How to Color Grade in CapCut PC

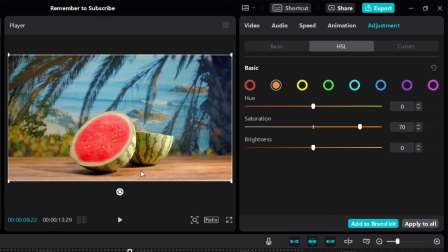If I increase it to around 70 and maybe it's a bit too bright. I really want the watermelon to shine. So maybe you want to make it a little bit darker. Do you see the effect? Do you see the difference? Here's what it looks like originally. And if I make the table a little bit less bright like this, then we can see that there's more focus on the watermelon.
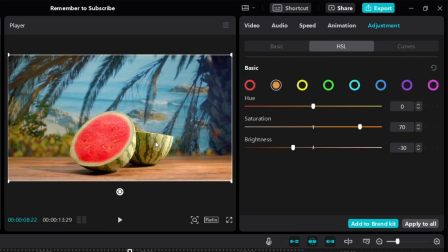All right, now moving on, I want to adjust the color of the watermelon. So this is green, right? So I'm going to click on green and I'm going to start adjusting. So first, I want to make the green more colourful, more vibrant. So let me just increase the saturation all the way to 100 and like this. And of course, let me just show you the opposite. If I do the other end, then the colours of the green will be more dull.
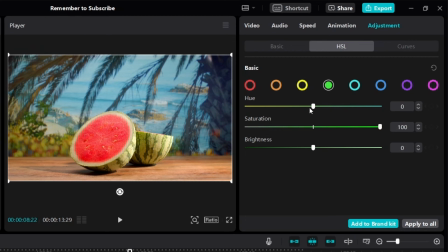So I'll increase the saturation like this. And I'm going to test the hue. I'm going to slide it towards the left. So here you can see if I slide it towards the left, it doesn't look very good. That's because it's going to make green colour more yellowish. So I don't really want the watermelon to look yellowish. So if I slide it towards the right, you can see it looks a little bit better, right?
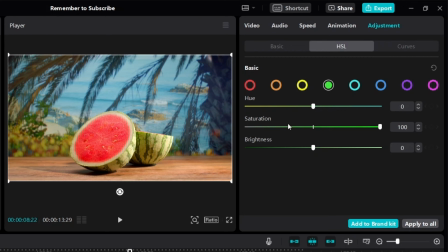This is what it looked like originally with zero, like this. If I slide it to the right, the green looks a little bit better. And then I want to make the watermelon more bright so I can play with the brightness. So I can increase it like this. Now let me just show you the opposite. If I reduce the brightness, it looks like that, okay? So I'll increase it to maybe around 50.
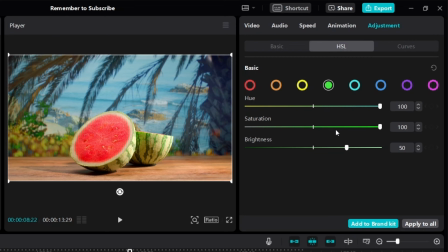So take note, when you're adjusting a color, you can also play around with the neighboring colors. So the neighboring color of green is yellow and turquoise. So for yellow, we can also adjust the yellow such that all the yellow colors will look more green, remember? So for yellow color, if I slide the hue towards the right, it's going to make all the yellow colors look more green.
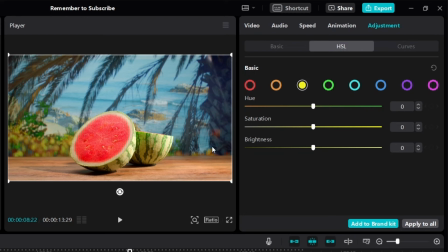You see how it works? So I want to make the watermelon look as green as possible. So let me just do a quick test. I'm just going to slide the hue to the left. And here you can see that if we adjust yellow color, it also affects the color of the watermelon, right? It doesn't look good if I slide it to the left. that's because if I slide the hue to the left, it makes all the yellow look orange.
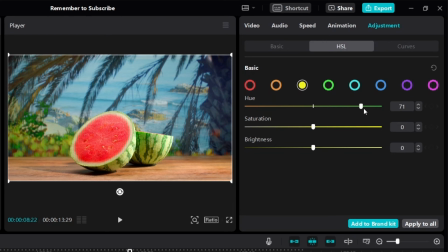And if I slide it to the right like this, oh, you can see that the watermelon looks really good. That's because we are adjusting the yellow to be more green to the right like this. So this definitely looks a lot better than what it looked like previously. So I'm going to do this. I'm going to increase the hue like this to make all the yellow colors in the video green.
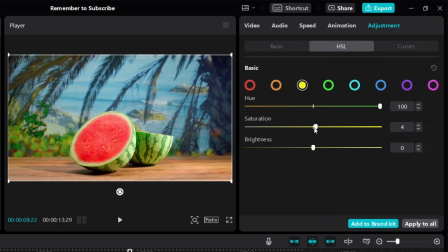And I'm going to increase the saturation to make it look a little bit more vibrant like this. And then for brightness, let's just test it out. If I increase it, then it's a little bit too bright. If it's too bright and too colorful, it can look fake. So let's test the other side. If we lower the brightness a little bit, it's going to look something like this.
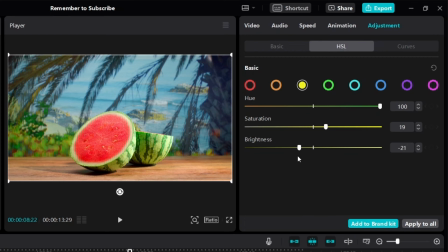So maybe we will just lower the brightness a little bit so that it creates this feeling where there's a little bit of a shadow. All right, next I want to adjust the color of the sea behind. So the sea is obviously blue or turquoise. So let me just go to turquoise and let me just adjust the hue. I want to make the sea color more blue.
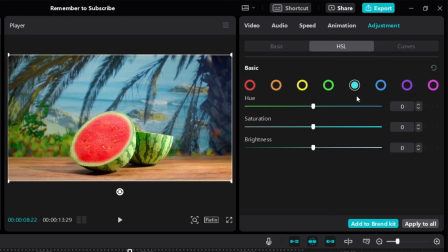So here you can see this is turquoise. If I slide the hue to the right side, it's going to make all the turquoise look more blue, which is what I want. So let me just slide the hue towards blue. Here you can see it's very obvious. As I slide it to the right, it looks more blue. But we don't want to do it too much because that doesn't look real. So maybe to around here.
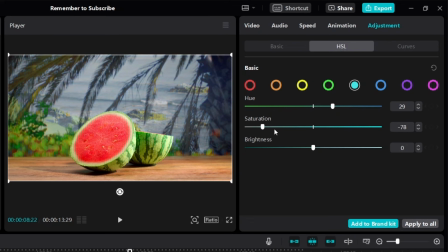And let's just test out the saturation. So if we slide it to the left, it's going to make the colors look more dull. If I slide it to the right, it's going to make it look more blue, like this. And then for brightness, again, we can test it out.
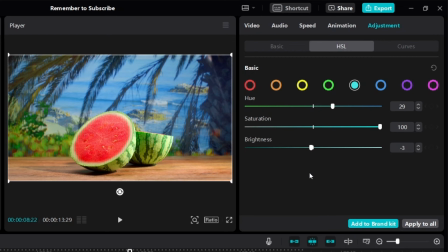Usually you just want to slide it to both sides so you can see obviously what's happening. So let's just reduce the brightness a little bit like this. And now let's continue adjusting blue. So I'll go to blue and let me just test out the hue. If I slide it to the left, then it doesn't look exactly what I want.
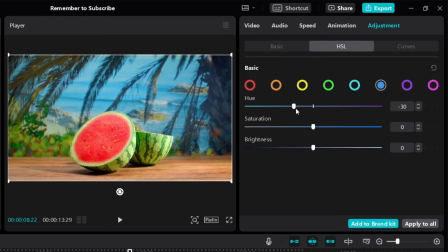If you slide it to the left, then the water becomes turquoise. That's not what I want. Then for saturation, we can test out. If I slide it to the right, then it looks a little bit too unrealistic. It looks a bit fake. So let me just lower it a little bit to around here. And then for brightness, we can test it out again.
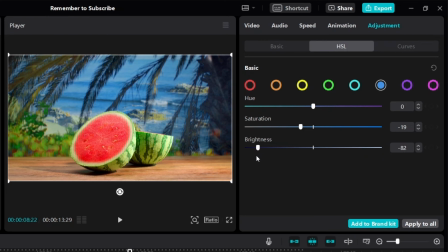And in this case, you notice that if I lower the brightness, it looks a little bit better like this.
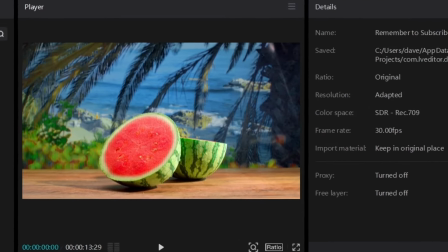Okay. So right now, if I play the video, you can see this is what it looks like.
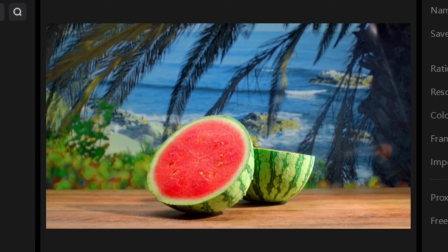So first, let me just add back the original video so you can see what it looked like before. This is before.
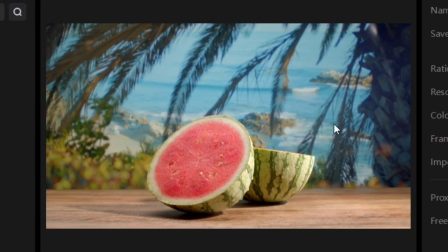Originally, it just looked like this. The sea is kind of dull. The watermelon doesn't look very good.